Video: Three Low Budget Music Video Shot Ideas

Hey Filmmaker, welcome back to my channel. My name is Kevin and this is the Filmmaker's Blog.
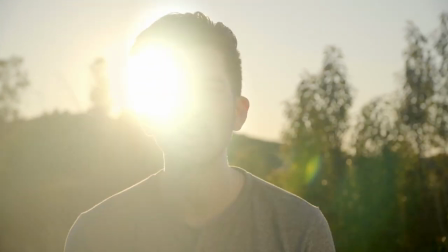I made a music video a couple weeks ago and I thought I created some cool images on a budget, meaning that there weren't a lot of moving parts.
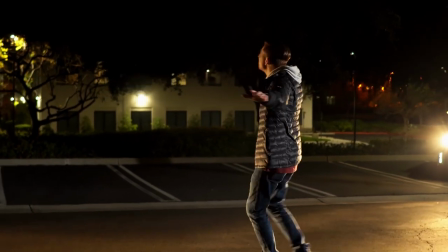In fact, for most of the music video I did it with a crew of one just by myself.
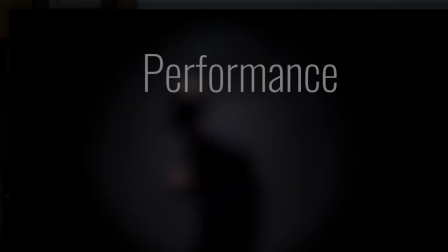There are three types of music videos. There's performance, story, and experimental. tool.
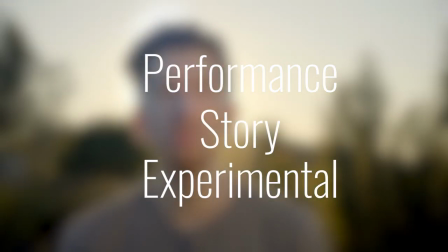For this video, we're going to be focusing on three shot ideas for performance music videos, meaning that the artist is actually singing and performing in the video. So let's stop talking and let's start shooting. Our first shot deals with one of my favorite things, and that is silhouettes. The best part about silhouettes is that you don't need very many lights.
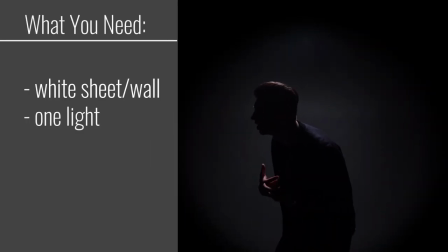This is what you will need. White sheet or white wool, one light, C-stand, sandbags, and a little bit of time in post-production.
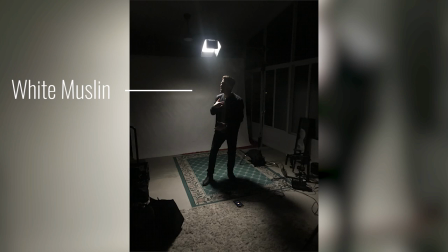For this shot I set up a white muslin which is a thick fabric for my background. I rigged one light the Aperture LS1 overhead using a c-stand and placed the light slightly behind my subject and angled it in to create a outline or rim around my subject rather than a top light. Whenever you are throwing any lights in the air especially overhead over your talent make sure you put down a lot of sandbags so you avoid any hospital visits.
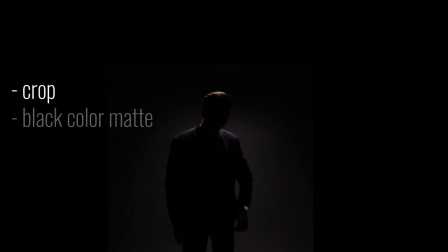Now this frame isn't finished. In post, I cropped the image, created a black color matte, and used an opacity mask to feather the gray background to black.
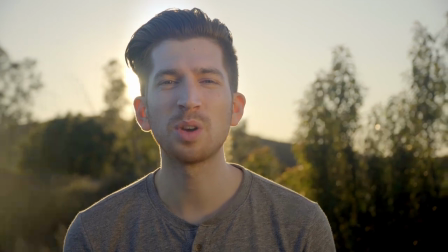And that's our final shot. Our second shot is even easier and it harnesses available light for a simple yet effective beauty shot.
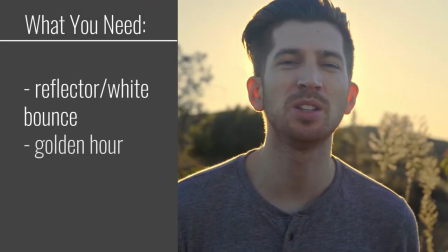This is what you will need. Reflector or a white bounce, golden hour, an optional but highly recommended an ND filter.
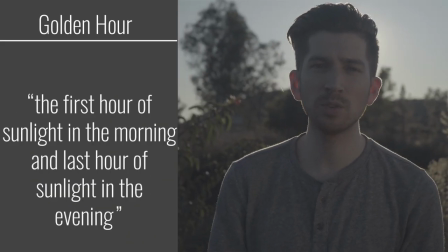For this second shot, I waited till golden hour, which is the first hour of sunlight in the morning and the last hour of sunlight in the evening.
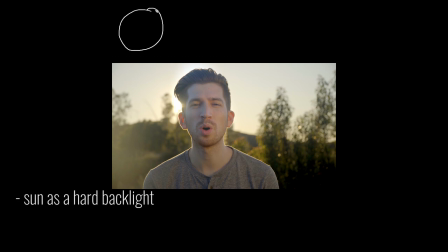During golden hour, place your subject in front of the sun, using the sun as a hard backlight, and then use your reflector or white bounce to bounce the sunlight back into the subject's face,
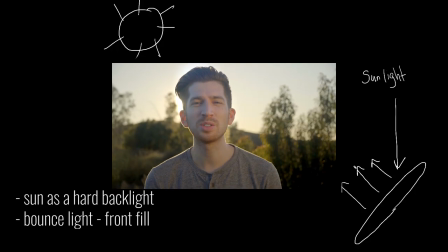and voila, you have a beautiful golden hour shot using very minimal gear.
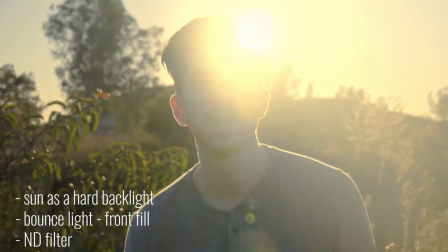To take it up a notch, use an ND filter to open up your lens to get a shallower depth of field.
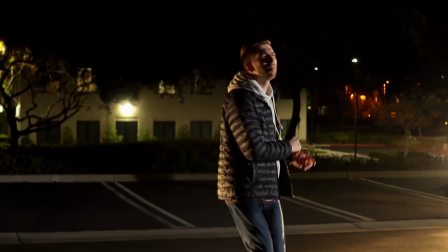The third and final shot is a parking lot scene incorporating movement.
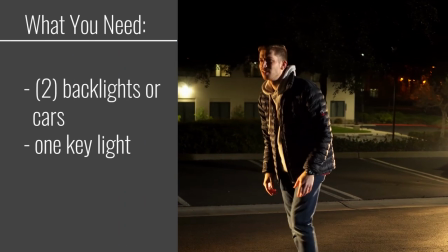You will need two backlights or two cars, one key light, an optional, but again highly recommended,
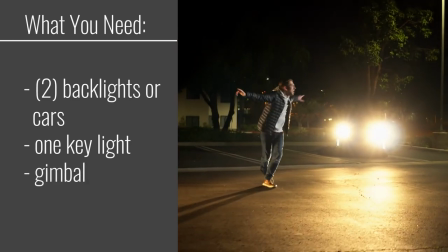a gimbal if you really want to add movement to this shot.
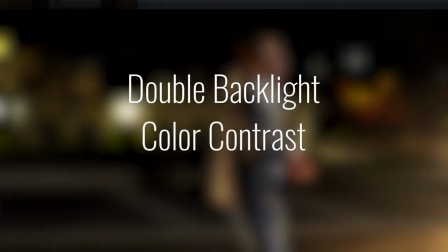The core of this shot is having a double backlight color contrast lighting scheme while adding camera movement. Starting with the lighting, I have two cars out of 45 to our subject creating a double backlight. I used the car headlights because I don't own three lights but it worked great.
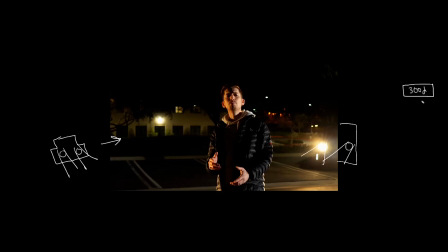Add one hard key light, I used the Aputure 300d Mark 1 and you have a fully lit scene. The car headlights are in full tungsten but they are more orange than the daylight balanced light creating some color contrast.
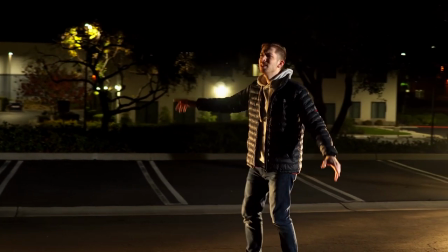Lastly this shot worked because there was a lot of movement to it.
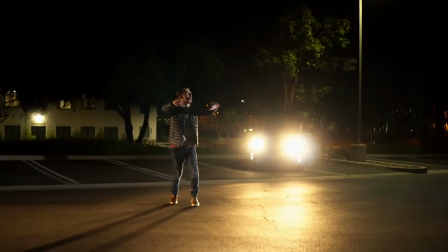I used a gimbal to provide some smooth controlled camera movement but you can use any type of stabilizer or shoulder rig to create the same effect. One big takeaway when shooting this scene was that I had my key light very far away from my subject and I did that because I needed to create a pocket of light where my subject could move around and dance to the song. If I had the lights very close the exposure would change drastically depending on where he was going. Since I had the light far away he could move up to 10-15 feet without having a large change in exposure. If you sometimes feel lost or need a reference to all of the lighting setups that you could possibly do with 4, 3, 2 or even only one light, I have you covered. I created over 25 lighting diagrams showing you the different lighting setups you can do just to get those creative juices flowing. The diagrams are 100% free and you can download them in the description below. Let me know what you think of this video and what your favorite shot is and why.